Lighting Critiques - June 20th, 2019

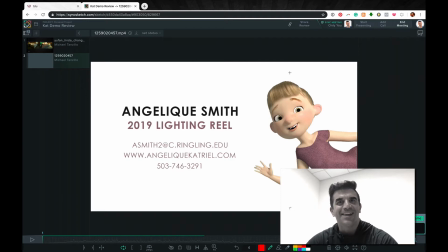Hey Kat, how you doing? This is Mike. I am going to be doing a quick demo reel breakdown here for you, just to give you an idea of where you stand and what things I think you can improve upon. Um, so the first thing that I interact with is this splash page for your demo reel.
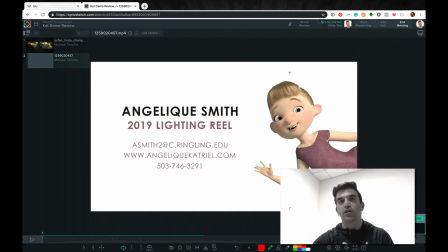I think that the structure of it's very sound. It's got your name. It's very clearly stating that you're looking for a lighting position, email, website, phone number. Perfect. All that stuff is good. Not fancy font you can't read. All very straightforward.
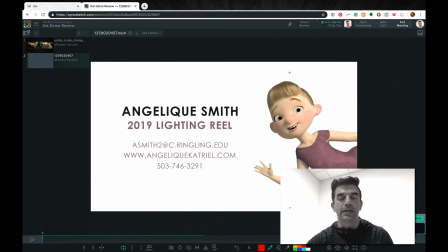Now, the little girl on your right is the first opportunity for anyone to interact with your work, to see what you're working on, to see what you're about. And I think you can go stronger with the lighting on this character. The main things that I'm seeing are that my first reaction to her was that her skin felt desaturated,
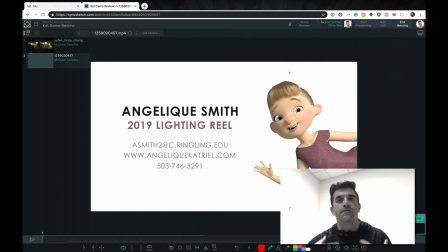it felt a little bit drained, and it didn't quite feel like it was warm and glowing and inviting. I mean, she's waving, she's kind of got this whimsical pose. So I would say that we would want to make her look as ideal and iconic as possible. The other things is that she's lacking a lot of shaping.
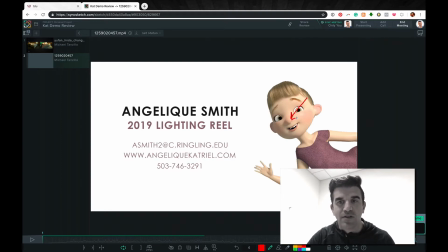The lighting here on her front side is very broad in that it's hitting her face in a way that's not quite giving shaping in the way that would be the most ideal.
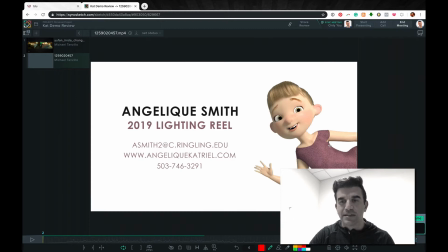Like it would be nice. So, looking across her chest, it's kind of bright, even, and it doesn't start to get dark until right about here. You would want that line to be somewhere in here so we can go from a bright to full kind of, it's not even like full darkness, but it's like you start brighter here by the key side,
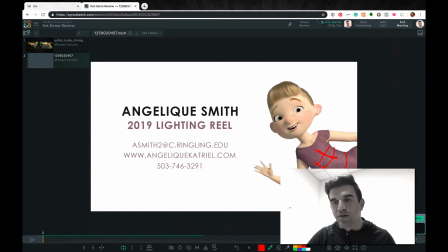get into these core shadows, and then a little bit of rim bounce light underneath here to be, to kind of fill that in a little bit. So that would be, the main things with her are she needs more shaping, and B, her color needs to feel warmer and more inviting.
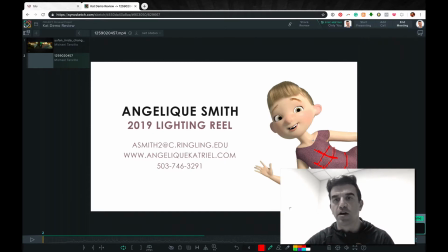Now, in terms of some more detail stuff, there needs to be her eye ding is escaping her up into her sclera a little bit. I would really like to see it like right in here, right on the border between the pupil and the iris.
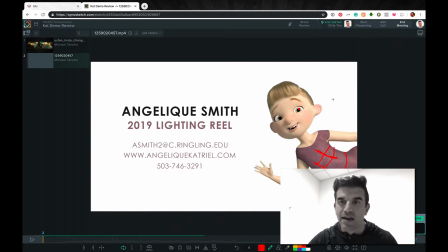And yeah, just my read on that. I think her ear is getting a little bit pink. I understand that you're going for the backscatter thing, and that's cool, but it just doesn't it just feels like a transition of color. It doesn't actually feel like backscatter because there's no light that's causing that. It's more of a material thing.
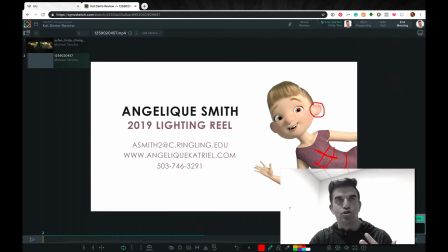And then lastly, I know that this isn't a space that she's being integrated into, but it would be nice to get a little bit of light wrap here around her edge, or just a little bit of edge bleed, just so she's not like starkly over the white background.
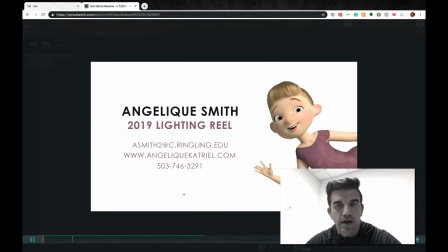Okay, so moving into your first shot here, I think the lighting on this is great.
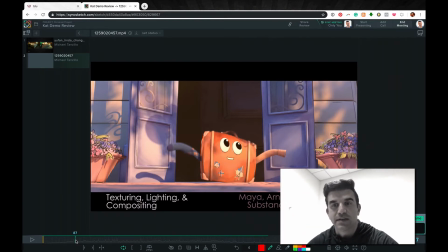But the one thing about the structure of the way that you did this is you don't give the audience an opportunity to absorb what you've done. You jump straight into a breakdown, and I haven't even seen the shot all the way through yet once.
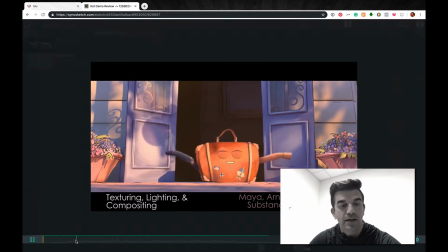So what I would recommend for your demo reel is to play the shot. You've got a couple shots from this animation that you did, and they're great.
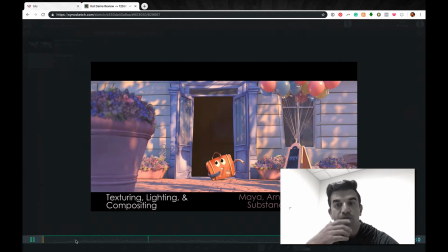They're really beautiful. They're really beautiful. The colors are really nice. But before you give the audience a chance again to absorb them, you're already in breakdown mode. So and by the way, I think you did a good job of starting with your strongest work. I think this is really nice.
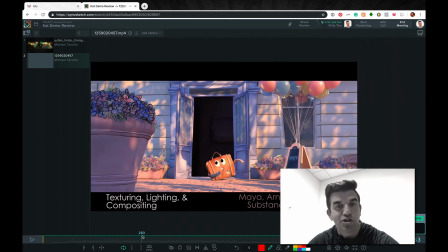I think that character is cute. I think you've got a lot of shaping, a lot of good color work going on in here. The blackness inside this home is a little strong. It just kind of feels like there's nothing in there, and it'd be really nice to get some bounce light up in there as well.
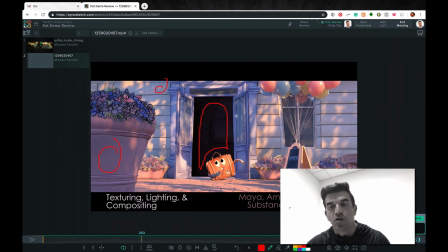It's just because like these shadows in here and up in here are all so lifted and so light that this heavy, stark interior doesn't really clash with that, especially since we're seeing it like kind of in the window here as being very,
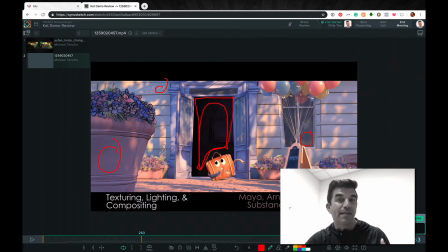very lifted. And I don't think the reflection of the window would lift it quite that much. So just my 2 cents there.
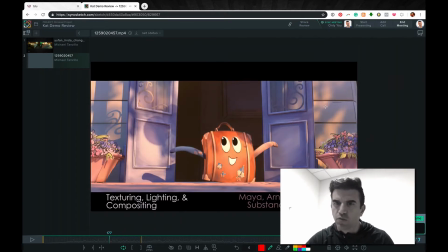In terms of lighting on this, you've got a lot of really nice gobos going on around here, a lot of good framing elements.
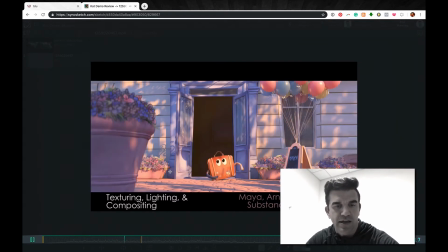Like this is really nice. I would just like to see it play out first. And then we'll go from there.
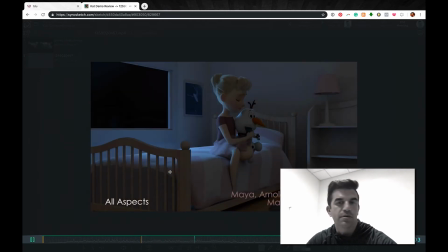Same deal with this one. You just immediately go into a breakdown without showing the shot.
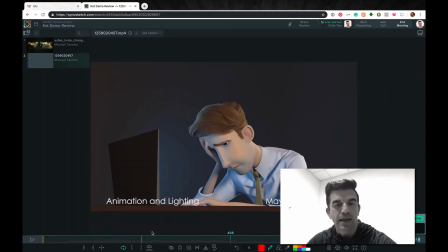And even then you don't know.
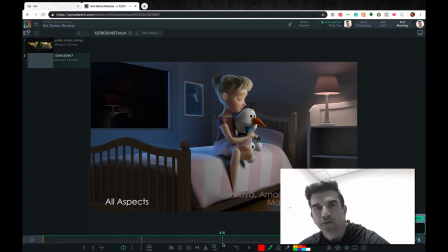Like once we get to the final, it's like you're waiting for the next step of the breakdown because you haven't seen what the final product is.
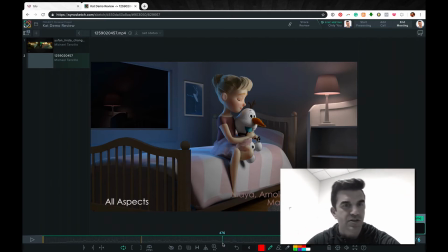And what I was waiting for on this one was an exterior environment. Again, we're just seeing black out there, which makes it feel very, very CG. It just makes it feel like the edge of the earth.
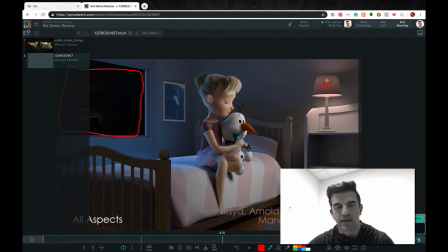Secondly, I would like to see a little semblance of hit a little semblance of a light bulb back there, because right now we're seeing this light coming out here and here. and it would be nice to get a hot spot right here in the middle to be,
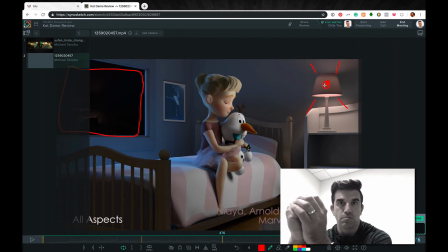because the shade doesn't completely block the light, it just minimizes it a little bit, and where the bulb is going to be brighter. Also, it looks like we're missing kind of connection points here for the shade. Just kind of feels like it's floating now that I look at it.
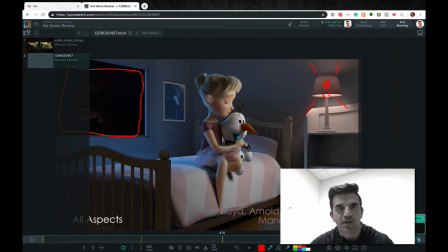In terms of the character lighting, again, we've got this blue light coming in here, but there's no motivation for that. There's no blue sky coming in. Her skin feels a little bit plasticky porcelain, especially down in here. I think we could work on that a little bit.
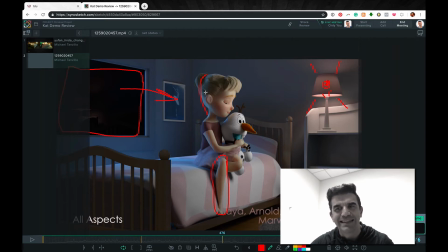The window light is feeling a little bit, probably a little bit too strong. It's competing too much with this key light, and this key light I feel like also could go a little bit warmer. It's a little bit neutralized right now. I think we can go nice and warm, and it's not even neutralized. It might be a little yellow. I would go a little bit orange warmer on that.
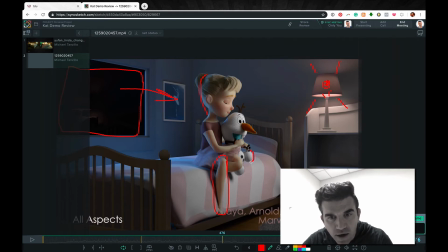And then looking at this guy here, like just double check to make sure you don't have any. It looks like there's some black matte lines kind of coming around his edges there. It may just be the low res here.
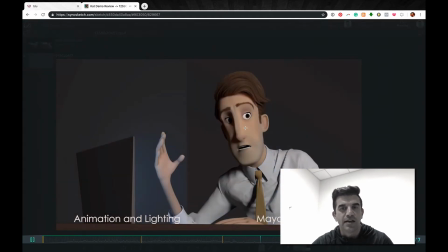So this guy is pretty cool.
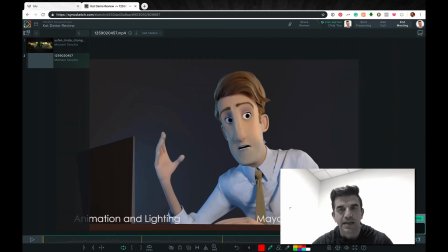Again, just some minor things like his skin, especially down in here, is getting super gray. It would be nice to keep that warmth in there, and it's also feeling a little bit just kind of green up in here too. It would be nice to get that skin back on a hero color. Again, getting the eye dings right in there on the still frame. Getting a little bit more shaping on the hair would be good.
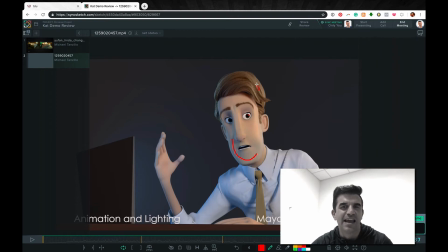Like it's kind of like it's pretty good. Like you're getting some rim kick fill in here, and it's kind of going across. But it'd be nice to get some more speculars in the hair here.
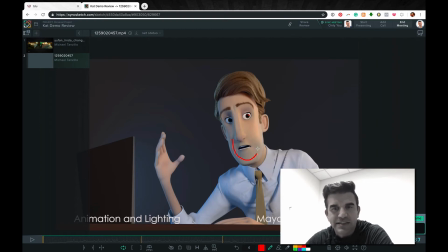And then yeah, again, the biggest thing is just his skin color feels a little bit off, and it'd be nice to warm that up.
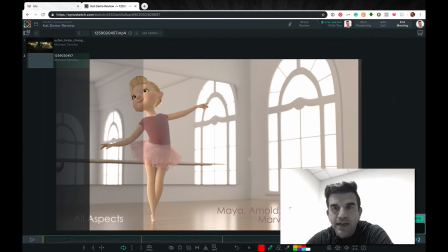And then this one here, really cool setting. Love the outside space. Would want to see a little bit more bleed. Right now it just feels defocused, and it would be nice to have maybe just like a little bit of a glow coming out of that
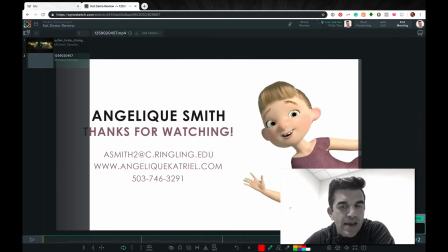window as well. And I think
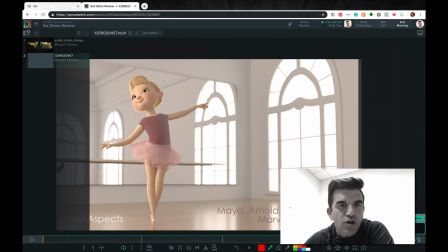that's about it. This one, shaping on her feels pretty good. Iding's in a good spot. Her shirt feels a little dirty. I would push the brightness and saturation on that, probably in the comp just a little bit.
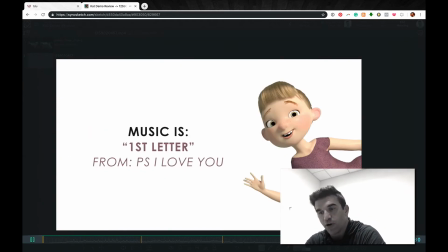But overall, that one's looking really well. So, and again, I think you break this down really well. It's your demo reel is short, but that's fine.
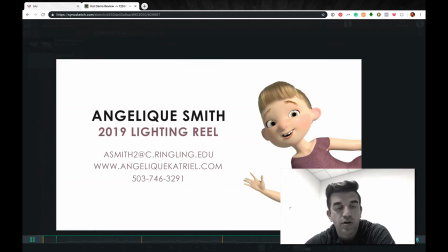You're a student, so that's totally fine.
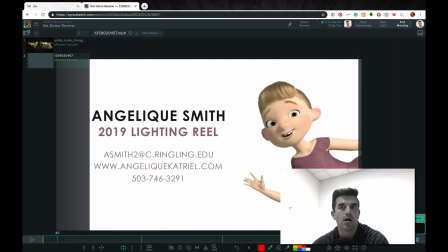But some things that I think that you could work on, again, show the shot and then do the breakdown, and then show it again if you can. Additionally, I think that you could benefit from what we like to show our students,
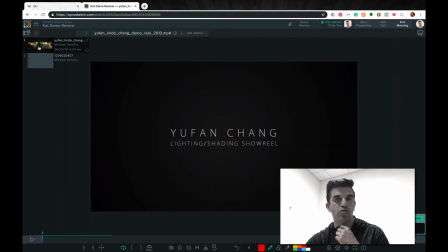which is a demo reel that was done by someone who I work with, who got the internship back in 2013, who I've been working with for the past 5 or 6 years now. This is Ufan Chang, Linda.
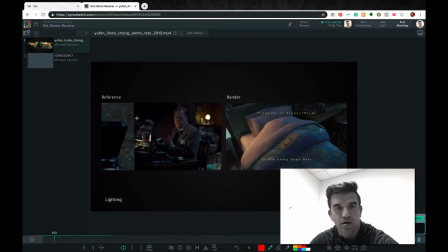And Linda does a really brilliant job in her demo reel of a project that I highly recommend for people. And that's taking the same animation and lighting it multiple ways using reference. What she does is she starts with these still frames.